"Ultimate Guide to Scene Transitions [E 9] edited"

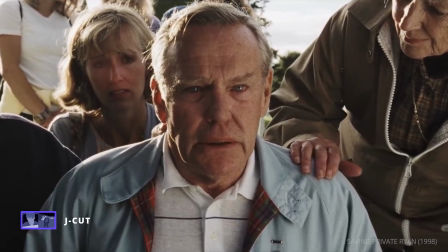J-cuts are commonly used in dialogue, but they can also be used when transitioning to a flashback or memory,
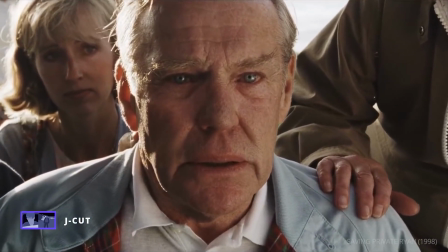such as in this scene from Saving Private Ryan.
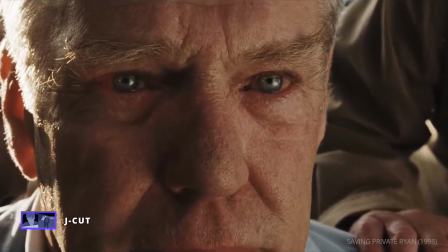Before we see images of Normandy, we hear the waves crashing on the beach, creating a bridge to the past.
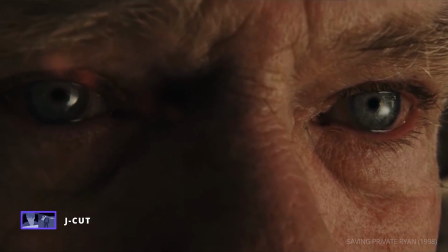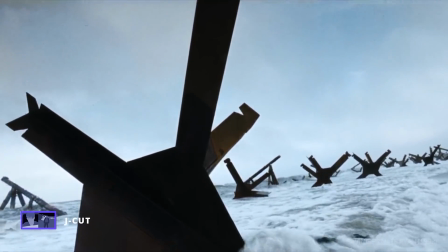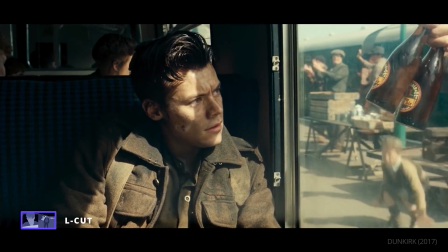But with an L-cut, the audio from a preceding scene carries over into the following scene.
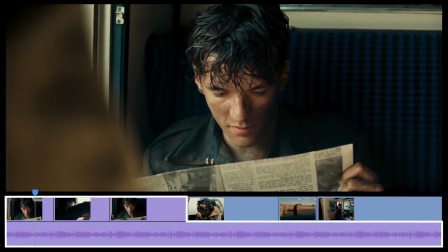This is often used for narration.
Our thankfulness at the escape of our army must not blind us to the fact that what has happened in France and Belgium
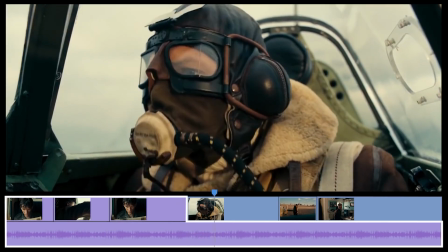is a colossal military disaster. We must expect another blow to be struck almost immediately.
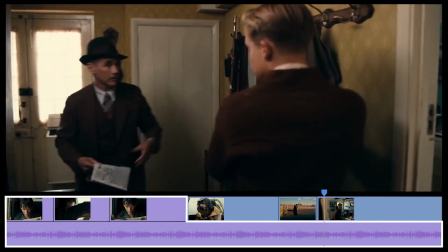The real power of J-cuts and L-cuts are how they can create new context using sound and image.
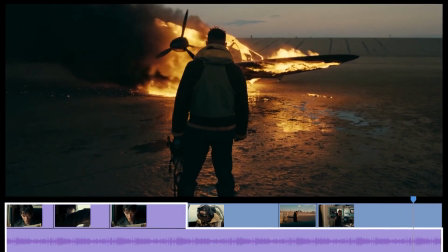Sound A plus image B creates a more complicated and nuanced meaning.
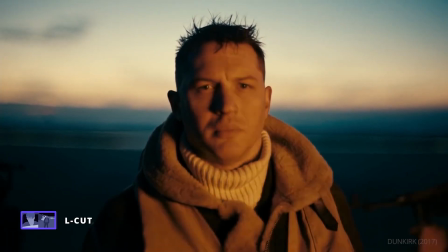We shall fight with growing confidence and growing strength in the air until, in God's good time,
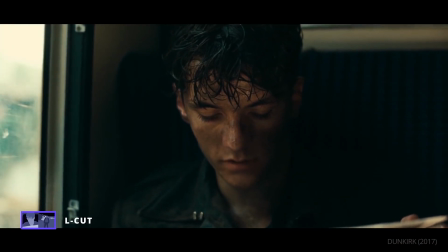the new world with all its power and might steps forth to the rescue and the liberation of the
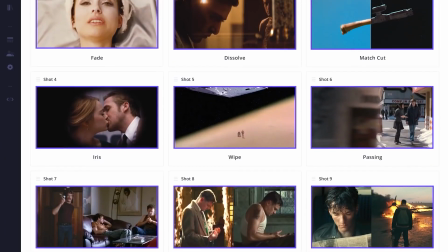old.
So, these are the most commonly used editing transitions, but they aren't the only options available.
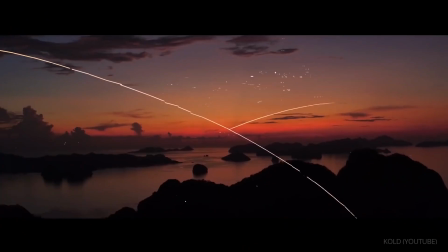You could use a push transition, a zoom, a luma key, a barrel roll.
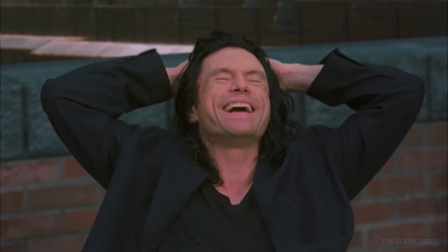Oh, hi, Mark.
There are endless options available.
Hi, doggy.
What transitions did we leave out?
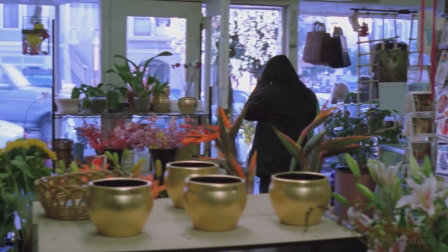What are your favorites? Let us know in the comments.